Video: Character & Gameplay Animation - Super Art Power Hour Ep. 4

An animation that feels too even, where everything is on the exact same cadence, becomes predictable and people can feel that. But if you have like a jazzier rhythm that's like,
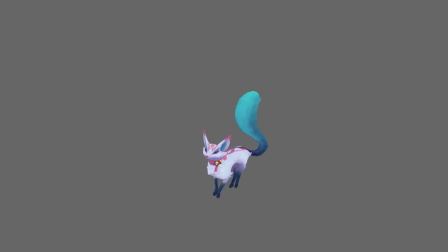wow, you can feel that rhythm happening through the animation, and it makes it something exciting to look at.
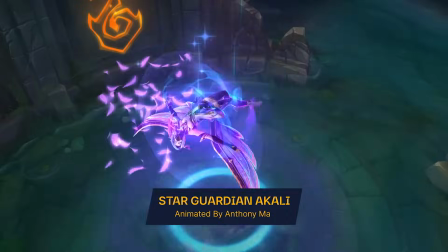So I'm always striving for something that is not predictably rhythmic in my animation. So on this down, I think we're actually gonna bring her even further down.
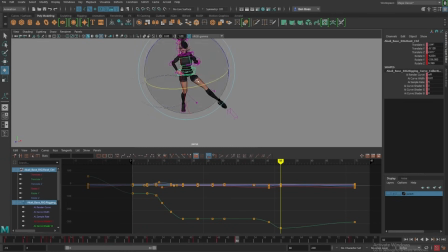So rather than sticking the landing straight up like this, we're gonna have her sort of strike a cool pose.
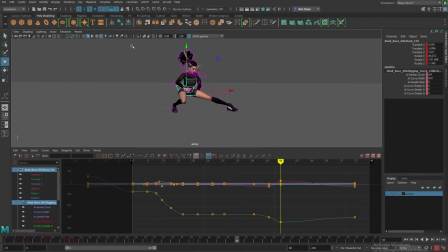And then once again, we gotta fix the knees. And then we want her to hold at the bottom there for a bit. I don't know how long. Probably just a little bit longer. And then she'll come up into her final pose.
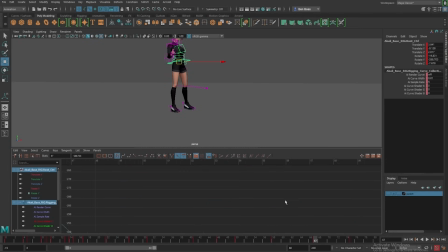And then we'll just add a little bit of cheap overshoot right now, going in the graph editor and just bumping that up a little. So you can see that was my rotate. We want the translate Y. Just give her a little
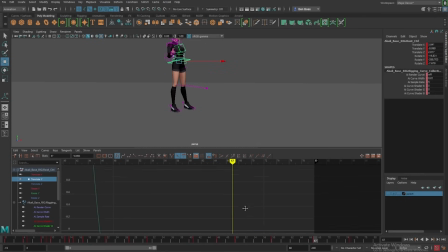overextension at the top so that it feels like, again, that energy of her sort of standing up is coming up. And maybe we don't want that. Maybe we want it to be more of an ease in. We'll leave it at the cheap overshoot for now.
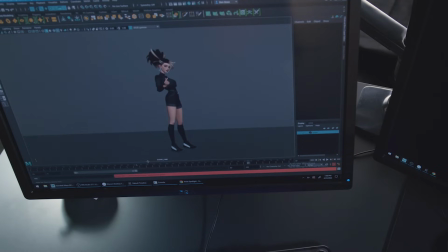I'm gonna pop back to my scene camera, which is how I actually want this to be rendered, and we'll see what's up. So right now she's going a little off camera, so we'll probably have to adjust the camera.
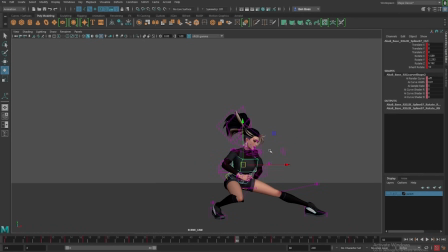But let's check out this pose, or lack thereof, for now, and maybe make it a little bit cooler. Just anytime I'm animating, I don't know why I think of this so often. Probably because when I was a student, I made all the same mistakes that now I try to encourage people to avoid.
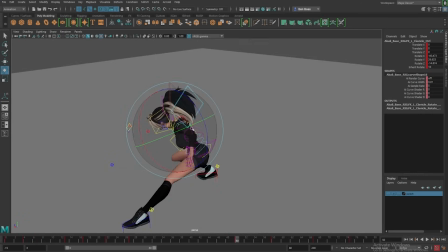Always make sure you're moving your clavicles. When I first started animating, I was like, why do I have two controls that move the shoulder? But it's really important to get that clavicle motion in there, that shrugging motion, and not just this, because if you're animating something and they're landing, and you just have them do this, or if they're jumping and you have them wind up and you just have them lift their arms and jump like that, you're not getting the full range of motion. Again, you're not getting the energy that they're about to release into this jump isn't coming from anywhere. And having the clavicles is like, and the tightening of the body is how you get like really desirable,
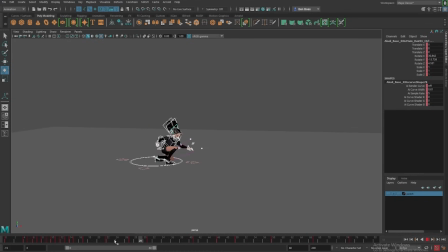beautiful exaggeration of the character in the posing. Some people say the clavicles are the eyebrows of the body. So if you want to be really expressive with your animation, in the same way with your face, if you never animated the eyebrows, the face would look really dead, no matter how dynamic the mouth features you're doing or the squints you're doing. The same thing with the shoulders. You want to make sure that they are alive and adding to your animation.
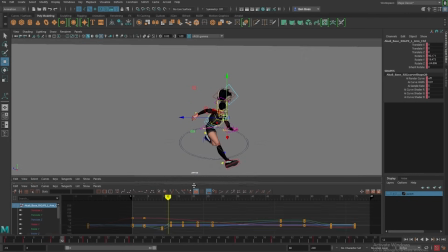It's funny to learn how to see in a way.
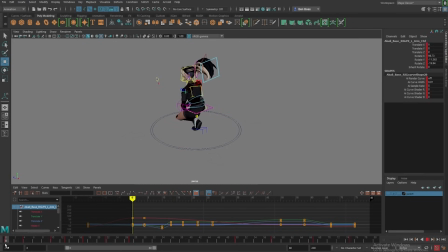Like, practicing animation is definitely about, practicing work, practicing art, just like any art form is. I guess art in general is kind of that. It's just learning how to use your eyes in a way that you're actually
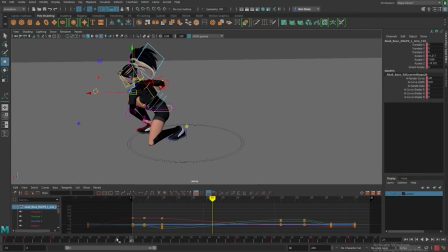parsing the information that you need to create something that emulates it.
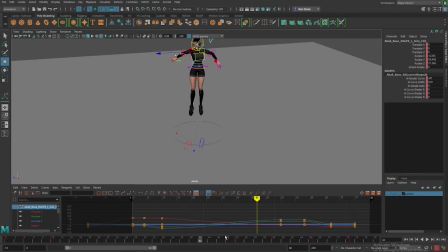It's an interesting space to exist in. I'm deleting a bunch of keys here because my arm was twisting around weirdly and I could not quite figure out why. So I'm just starting over. That's one of the really beautiful things about working in this technique is I don't really feel tied to any particular poses because I haven't really
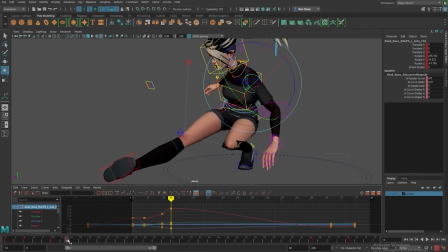made any particular poses. And so when I have to sort of delete things and go back in to adjust,
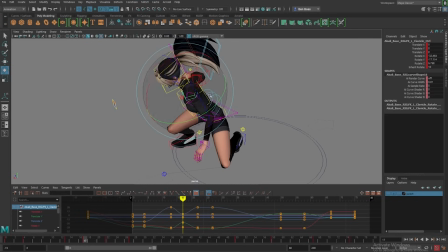I don't feel married to what I've done in a way that makes me less willing to just delete things and start over when I need to. Which I think, once again, like in any art form, is like a really important skill to build,
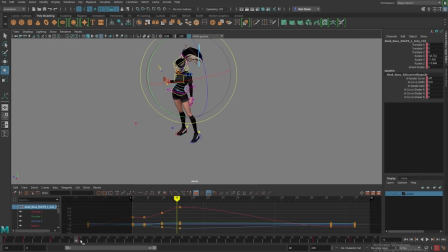is like a resilience to sort of letting go of work, letting go of the need to control it in a particular way. Okay, so now we have rough timing for sort of the whole animation, and it overall looks pretty bad.
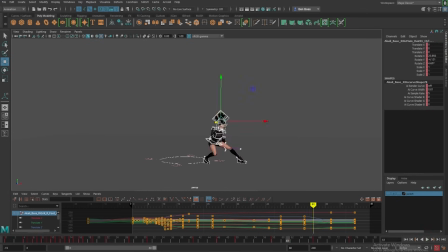This is a little soft coming down here. I keep everything keyed on like the whole body through these poses, even though they're really rough, so that I can easily adjust the timing. I find the landing really soft because the feet sort of touch and then really slowly scooch out.
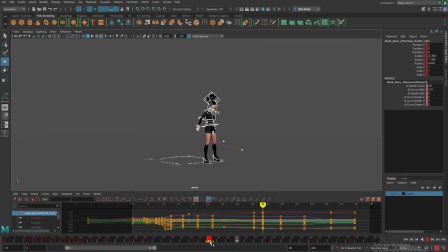So I think I want the feet to touch a lot faster into what we call like the contact pose, aka you're contacting the ground. Keep her up a little higher during that pose. And then she slides out so far. I want her really feeling like she's catching herself. She's catching the weight from being in the air.
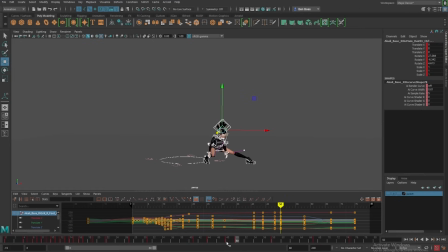So we're just adjusting that timing by moving these keys closer together, because the less time there is between the keys, the faster it will feel. So swoop, boing, and then the whole thing, I think, can come together a little faster on the air as well.
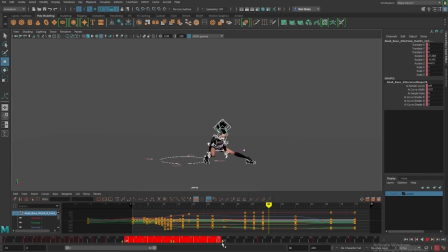And then I don't think I want her to hold here for quite so long. I want it to really feel like she's using the kick to push off. So we want just a couple frames of her holding this pose, the tightening of the energy before the spring.
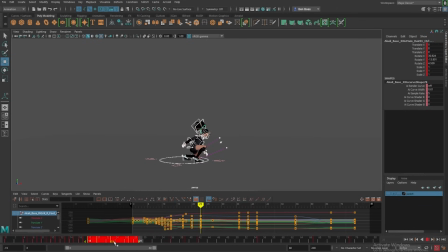And then we can have a little bit more time back in the jump. A note that when I'm doing demo reel reviews, for people that I find happens the most is missing the clear transfer of weight from one foot to another, one limb to another. I see it a lot where somebody will animate a character sort of standing there on both feet, and then they will just move a foot. And I always sort of reply to those people and I say, like, just standing in this pose, if you are to emulate that and you want to do this right now, what would it look like if you tried to pick your foot up when you're standing on both feet? And the answer is you can't. You can't do that. You'll just fall over. If you slide your foot out from underneath yourself when you don't have your weight held on your other leg, you will just faceplant.
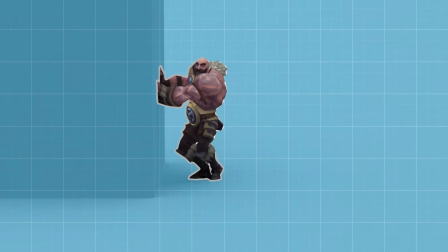And your characters need to do the same thing. Otherwise, there's a complete lack of believability in that energy.
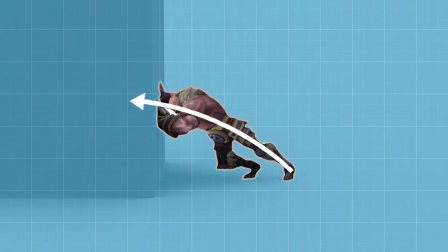And there are ways to get around that. You can like pop from one frame to another really quickly and like let a game engine sort of deal with the interpolation to try and get a really bursty feeling move. But even still, I would usually want to see like a little bit of contact, a little bit of indication of where that weight has gone, where the energy is gone, and where it's going to. Talk about animation a lot in the frame of energy because it is kinetic.
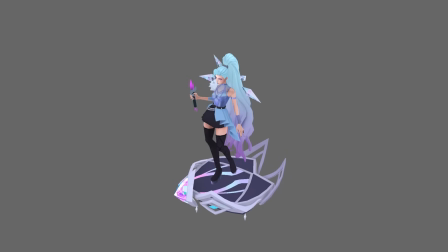It has to sort of believably follow physics to a degree enough that when you do something like extreme,
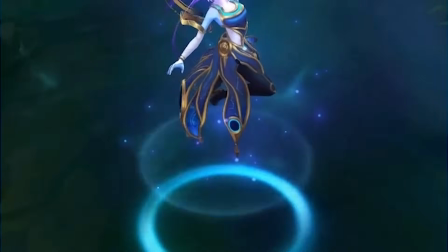like have them hold in the air or float in the air, the people who are viewing your work can suspend their disbelief at the actions that these characters are taking.
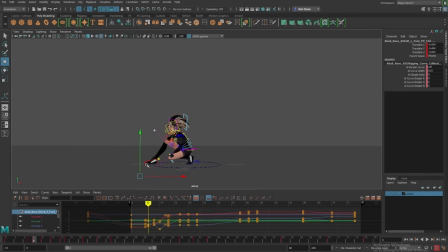So like when I'm looking at this moment at the beginning here and I want her to swoop her foot around, right now it's not super believable because she does it super quick. But having even just this little moment where she's shifting her weight over to that side and sort of catching it on this hand that is quote unquote touching the ground there,
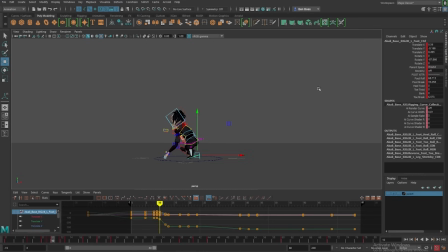it ends up feeling more believable that she can do that really quickly because she's clearly countering this broad move that she's doing with other parts of her body. So that is probably the number one.
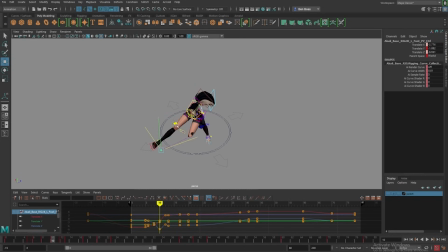Other than the clavicles, it's tough. Between the two of them, it's like they could fight about which ones I see more frequently in people who are just learning animations sort of work.
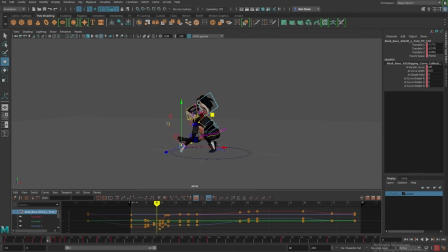It's pretty close. The thing that initially got me interested in animation, I was in high school. There was a class that was called Applied Graphic Arts, and I studied photography, like film photography and developing and learning Photoshop.
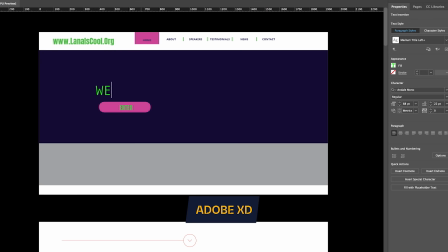I learned web design, and I learned animation in a program called Cinema 4D.